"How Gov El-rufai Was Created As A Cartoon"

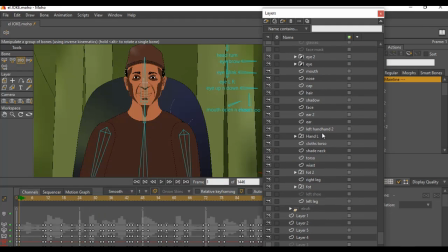Okay, so let me show you real quick what I did, starting from the face itself.
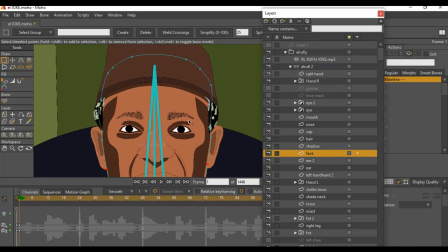Let's go into the face. So the face, it has a normal color, so I added shadows,
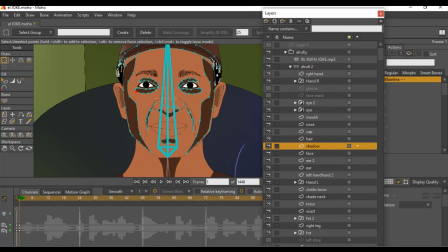and these shadows are very soft, and these are the shadows you can see and almost see by the side here.
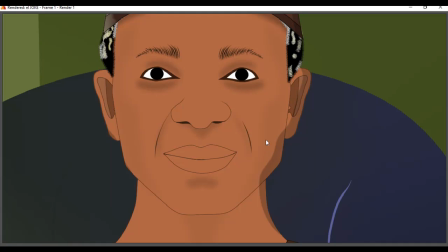So the ones for the eyes, you can see them really deep, but the ones at the side of the face, except you look very properly, you could see very soft light
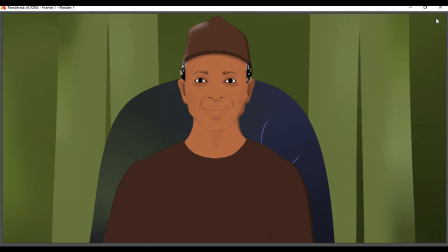here to just give that look. So when you are looking at it, it looks much more real than it is.
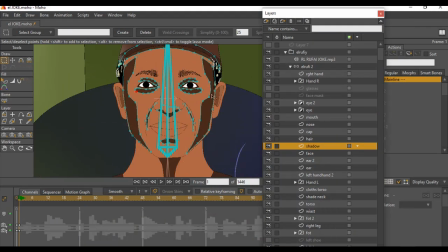These are the ones you see by the side here. So I just made different color shades of all the shadows you see by his side, but the ones for the eyes, so that the eyes should pop out more, I make sure it's much more darker.
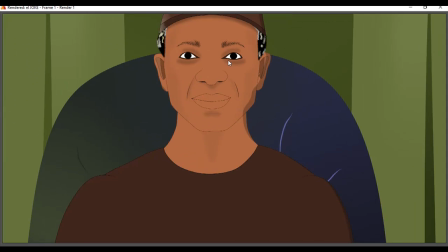You can see, you can see it here. It's much more darker, and the one for under the nose a bit darker, and the one to show the cheeks of the character, and the one below the chin.
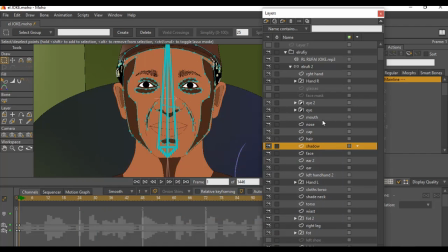So, and also for the eyebrow, if we go into the eye, I had used
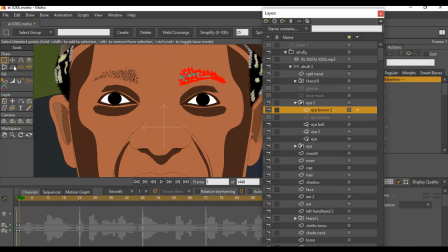my draw tool to create that. Let me go to 0. So I use this tool here to draw out the eyebrows. Alright, so you know, something like that.
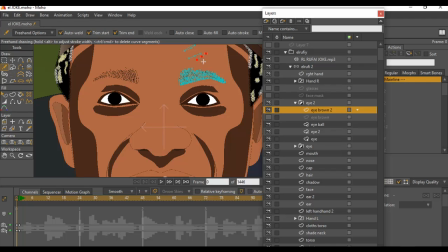I drew out all the eyebrows, and that is what I have you see here for the
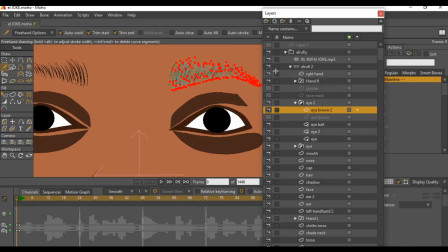eyebrow, to make it look a bit natural and real, instead of just having that one shade to show that that is the eyebrow.
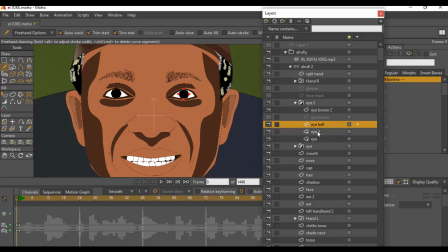So the same thing for the eyeballs is normal, and I also have these lines
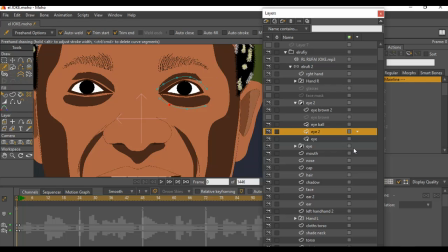to show how the eyes is, and this is the way I created the eyes.
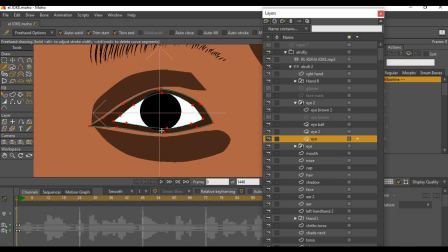You could see I have the first layer, and then the second layer within that first layer. Alright, so this dark part you see here, it makes the eyes looks much more real and pops out more.
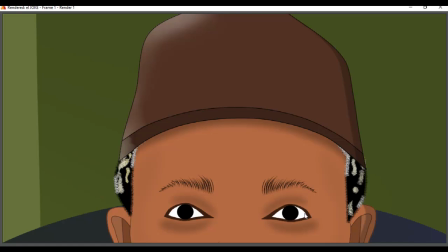That is how I like to create my character. You can see it here, especially when I'm doing a realistic character.
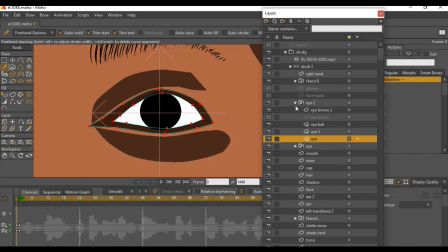Alright, and that is the way that was created.
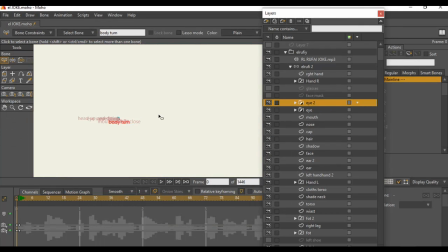Let me zoom out a bit.
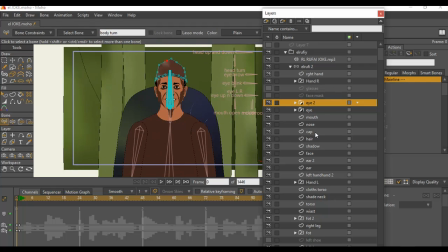So and also for the cap, you know, I drew out the cap, and I can remove the cap also.
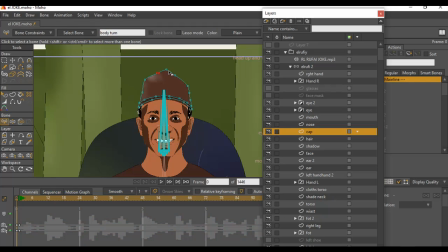You could see his head and in the cap. Alright, so the hair also, and the shadow. For the hair, you might be wondering how I was able to get that.
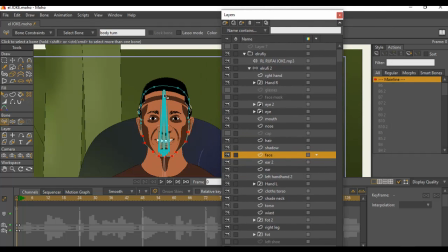I used brushes to make the hair of the character here, where you see brushes. So if I highlight this right now, let me go to hair,
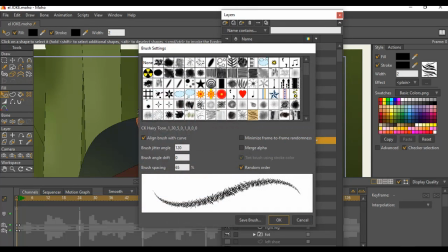and I click on this, so you could see the type of brush I had used here, which is called CK Hairy Tune
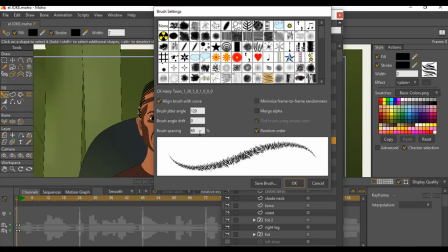brush, this one, and this is the settings that I use. 120 for the jitter angle, and brush spacing is 65.
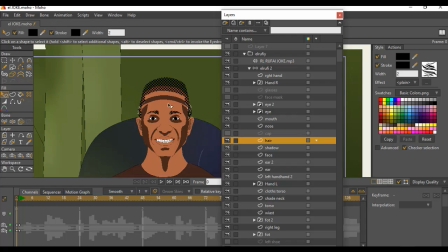Alright, that was how I was able to get this brushy feel for the hair that you see here,
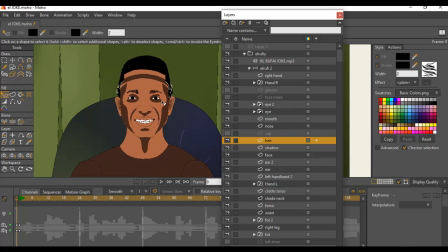you know, to make it look much more realistic.
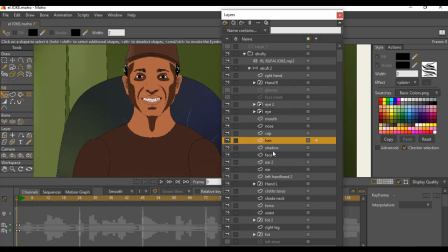Alright, so I'll turn on the cap, and basically that is what I did.
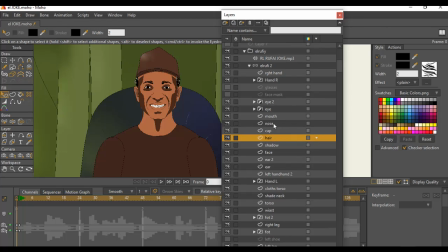Then the mouth is the second part, which is one of the complicated parts of the character.